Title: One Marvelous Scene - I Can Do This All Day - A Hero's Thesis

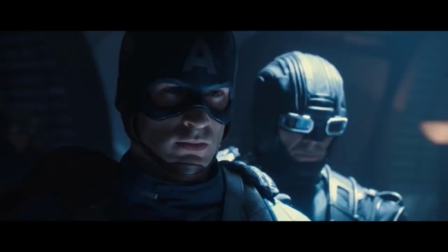0:00 So, what made you so special?
So, if you're watching this, then you've no doubt heard about NandoV movies and fellow YouTubers One Marvelous Scene.
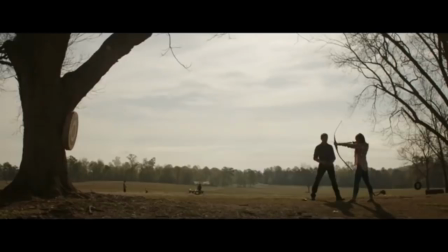0:16 And if you haven't, well, a bunch of YouTube essayists are compiling a list of our favorite scenes within the MCU in anticipation for Endgame.
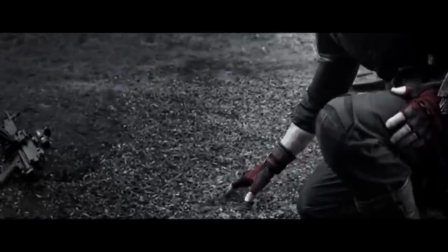0:25 And after you're done watching this video, go check out the playlist below. So, anyway, naturally, as someone pretty new, I feel a need and desire to contribute my own voice to the matter with my favorite scene from Captain America, The First Adventure.
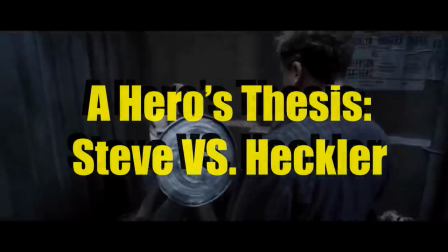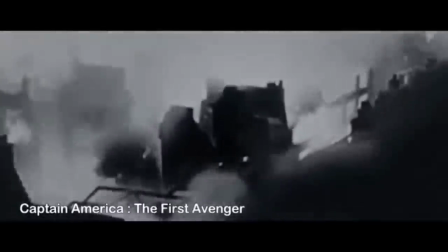0:42 The specific scene being the origin of Captain America's famous line.
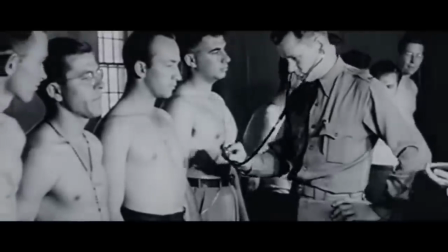0:46 I chose this scene not only for its brilliance in introducing Steve Rogers to the audience, but also as a great example in character building.
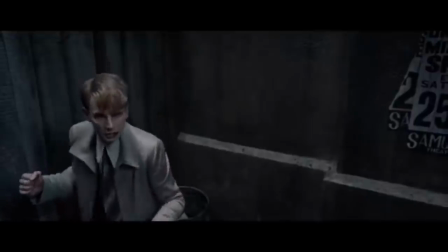0:53 You see, Steve's line is more than just a good retort.
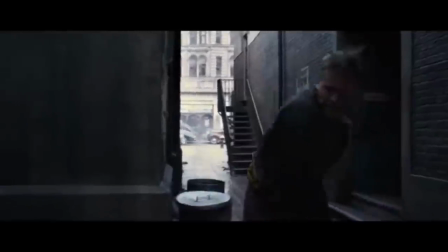0:58 This line is what we understand as his character's thesis statement.
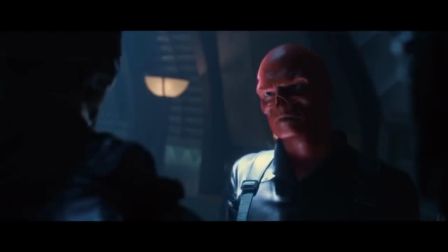1:02 Something that, no matter how much might change or alter about the character, this one principal value will always remain true.
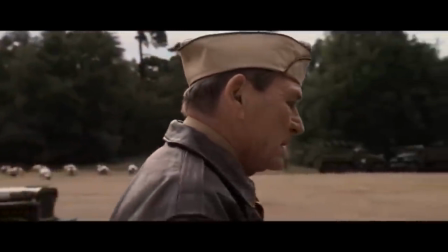1:11 A character's thesis is not unlike an essay's thesis. While an essay attempts to prove a central point to the reader with cited sources and examples,
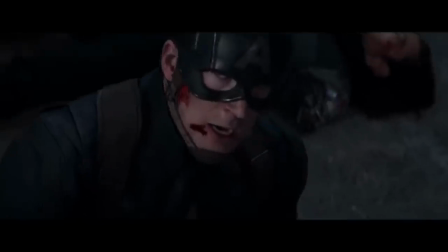1:19 a character's thesis shows off their personality and goals based on how they react to the plot and conflict of the story they exist in.
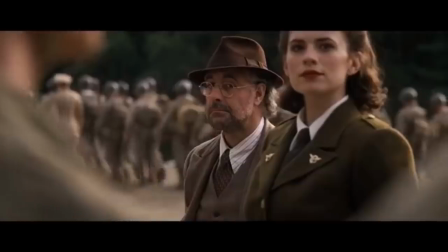1:26 And it's a very difficult task to create a thesis, especially in a superhero story.
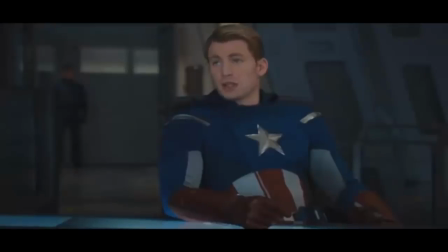1:31 How does the writer differentiate an individual's sense of heroism from one another without making them sound the same?
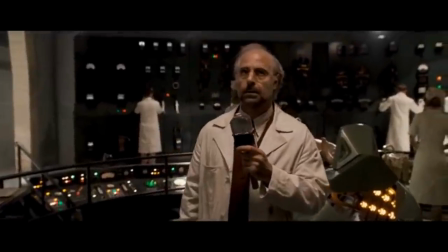1:37 If the thesis is too broad and simple, then the character will appear flat and generic with a thesis statement like, I want to do good things.
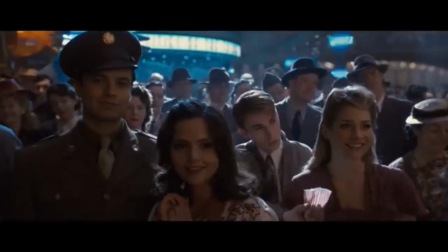1:44 That doesn't mean anything. I mean, don't we all want to do what's best?
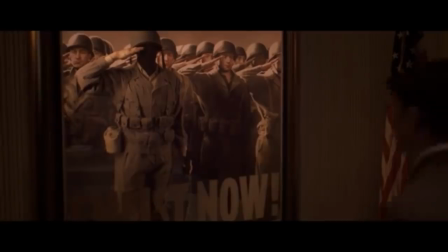1:48 But if they narrow down too much, then they run the risk of also alienating and trapping a character within a whole,
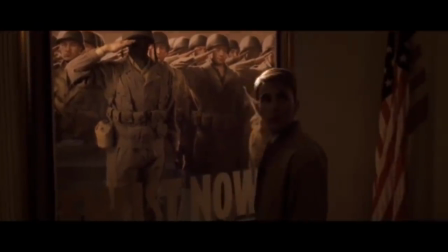1:53 that they have no room to write any nuance for, like, uh, uh,
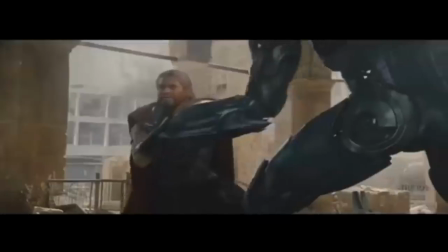1:59 some random example off the top of my head, uh, You can't stop that.
I am Thor, son of Onn.
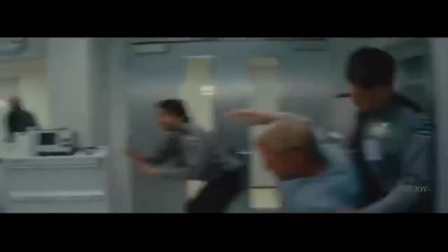2:05 Because how would that inform Thor's character in more mundane scenes other than that he's a god?
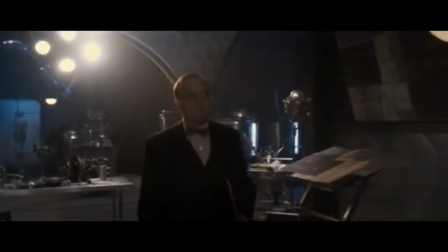2:10 But I'm getting off track. My point is that writing a deliberate character thesis is a monumental task.
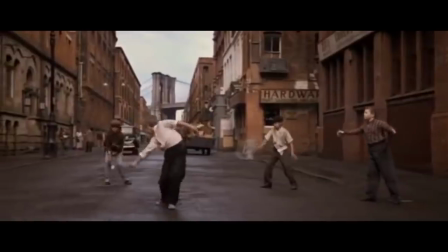2:16 It involves having to know who that character truly is, concrete enough to remain true, yet flexible enough to allow for nuance.
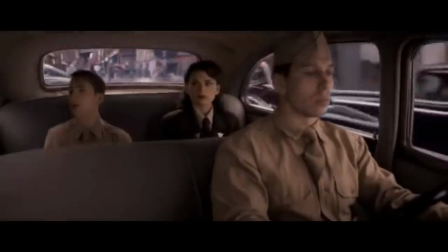2:23 It's a technique that I'd advise writers to utilize, especially for your protagonists, and I'd even nudge my players from a D&D game to think about when crafting their player characters.
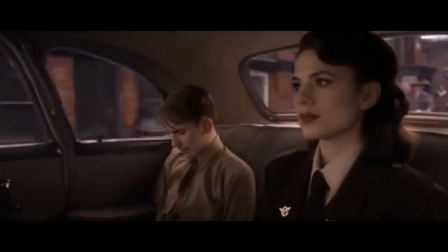2:32 But now that we've cleared that up, let's get into the scene.
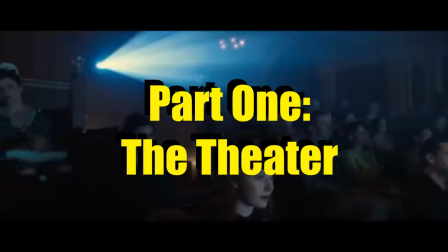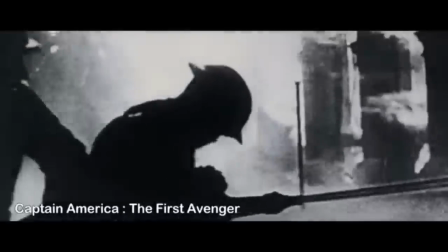2:40 The scene begins with a clip of World War II propaganda taking up the whole frame with an announcer detailing the war effort,
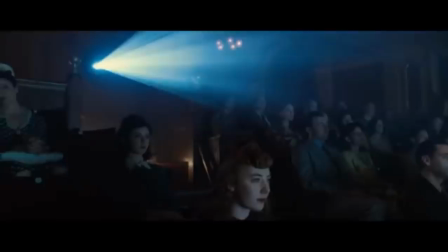2:46 but the clip eventually pans over to Steve as announcer reads off.
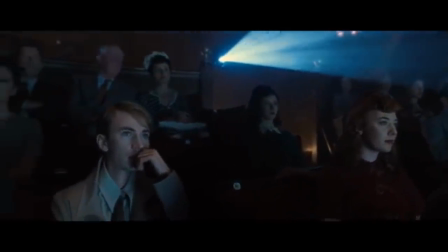2:53 A subtle jab at Steve, because rather than joining the war effort, he is in the theater watching a movie.
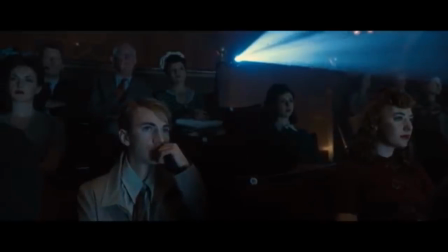2:59 Nonetheless, he is engrossed with the film. Until it cuts to the line,
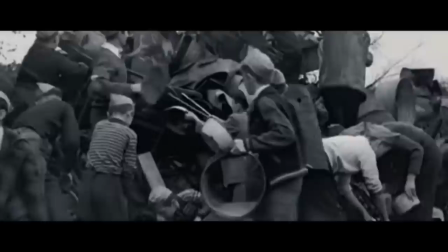3:04 and now Steve looks a bit more solemn and ashamed,
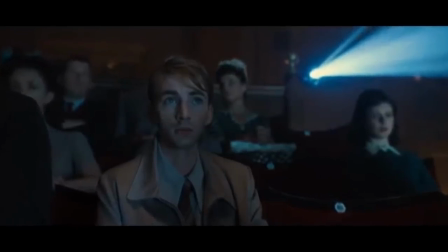3:11 a fact that's alluded to a bit later. It is here when we get the crude interruption of the heckler in the film.
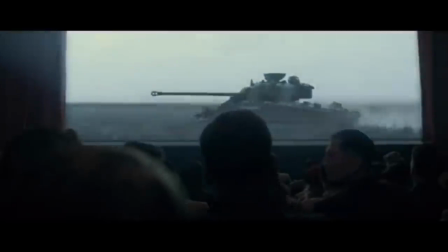3:21 Quick cuts between the different people in the theater and Steve show how attention-grabbing the heckler is. Even within the shots, people are turning to look at the heckler. The discomfort on their face is quite obvious, yet no one is saying anything.
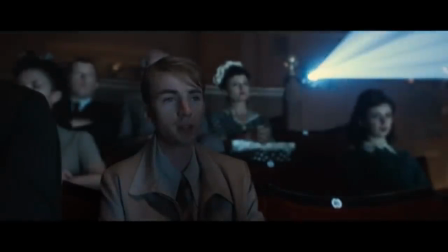3:34 Except for Steve. His voice is hushed, yet pointed.
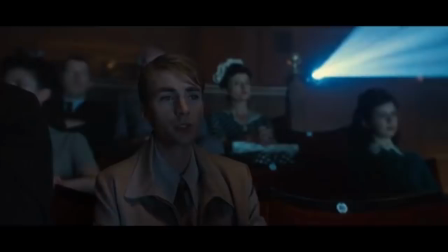3:40 Steve is not picking a fight. He's trying to keep calm and appeal to the better nature of the heckler.
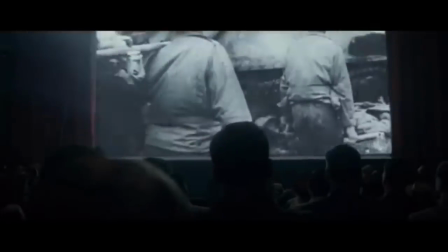3:46 And there is a solid beat of silence that on your first viewing, you might even think the heckler might be done. As the announcer's narration begins to get louder as the propaganda is in full effect, bandage and wounded soldiers march across the screen, displaying the patriotic pride of dying for your freedom and country.
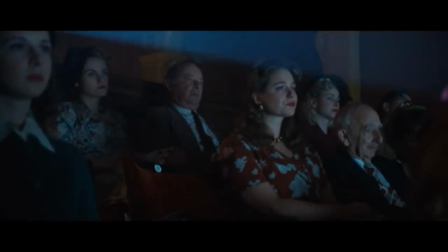4:02 Then the camera holds on a woman in the theater. Her eyes begin to tear up, insinuating that she lost someone to the war effort.